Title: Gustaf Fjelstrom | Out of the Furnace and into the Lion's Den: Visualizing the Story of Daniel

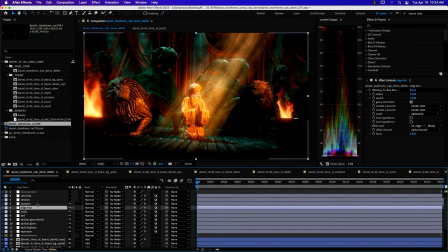Yes, I know the irony of blurring something and then sharpening it, but it just gives it a different quality to the image, and it's as looking at something that's just not coming straight out of the computer. And then one of the other more important tools in the Red Giant tool set is Renoiser.
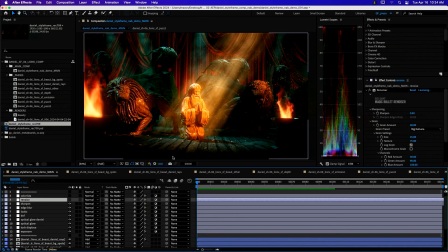So with any images, film, digital, whatever, there's always some level of noise.
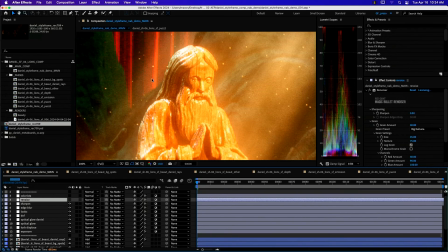And there's certainly noise in 3D renders, but the problem is that the noise isn't consistent. So with Renoiser, we can introduce a consistent level of noise across all our image. And, I mean, you can certainly abuse it, but I just have it set really subtly,
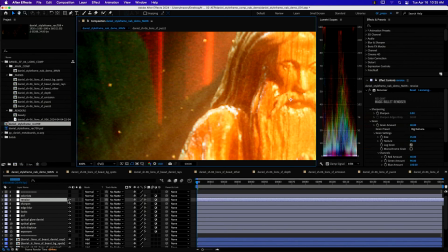and it might be hard to see on the screen, but toggling it on and off,
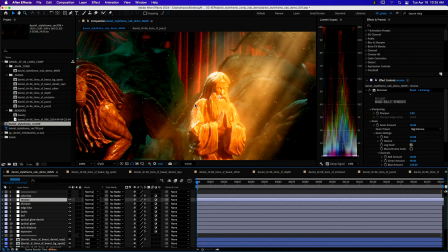it just, it's very subtle and hardly noticeable, but just all of these subtleties stacked up just tend to work all together. So that renoise just gives me a very cohesive overall finish to the image.
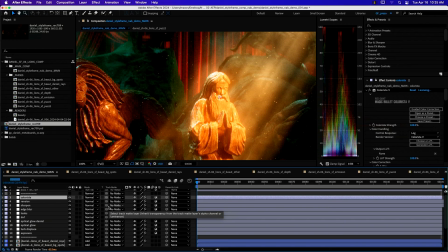And then usually finishing off with a layer of colorista just to give me that extra level of control over the exposure,
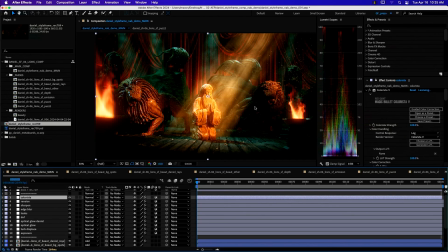and then any last minute color tweaking I need. usually I'll get it to this point and then render out versions, and then once I have all of my shots rendered, I'll go back in and just do fine color correction just to make sure the whole piece is cohesive. So, cool. All right, so let's go back to Keynote here.
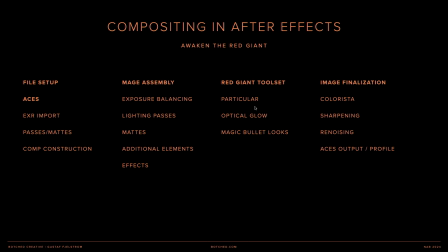We looked at all that. We looked at AE. We looked at all that. And that, yeah, that's it.
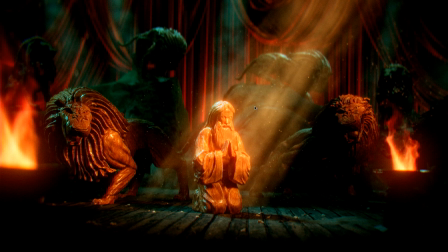Again, this still very much working on this project, so hopefully in the next month or two we'll have it all wrapped up.
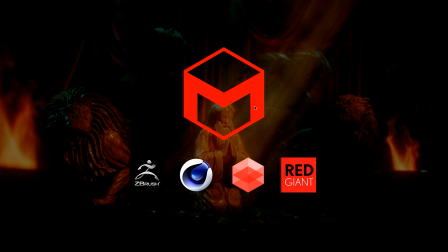Yeah, that is my show, and big thanks to Maxon for having me out. And yeah, once again, I am Gustaf Fjelstrom, and you can reach me at botched.com, but I do not do plastic surgery, so don't ask. And yeah, that's it. Thank you. All right, let's give Gustaf all right, I don't have to ask. Already getting that round of applause. Awesome. So we do have a time for 1 or 2 questions, but he'll also be in the back. Here we go. Question right here up front. I was wondering about building out the displacement map. Yeah, in ZBrush, there's a function to create a displacement map, and it's just super simple as exporting that map. Yeah. Quick one. Question. What's the end product? Is it like a video? Yeah. Yeah, So the question is, what is the end product? Yeah, the end product will be a 1 minute, basically intro animation. This one will just have music and then typography. Yeah, yeah. Excellent. While you ruminate between our next presenter, we have Gustaf in the back, so he'll be available for the next hour. So any questions you might have, you want to dive into any of the files, go into color theory or anything else. I love the automaton stuff. So great. Yeah, just the creative workflow is great. Excellent job overall. Stay tuned, folks. We're going to be up next with Andy Needham, and he's going to be showcasing the new particle systems in Cinema 4D. All right. Thank you. So stay tuned. See you soon, Internet.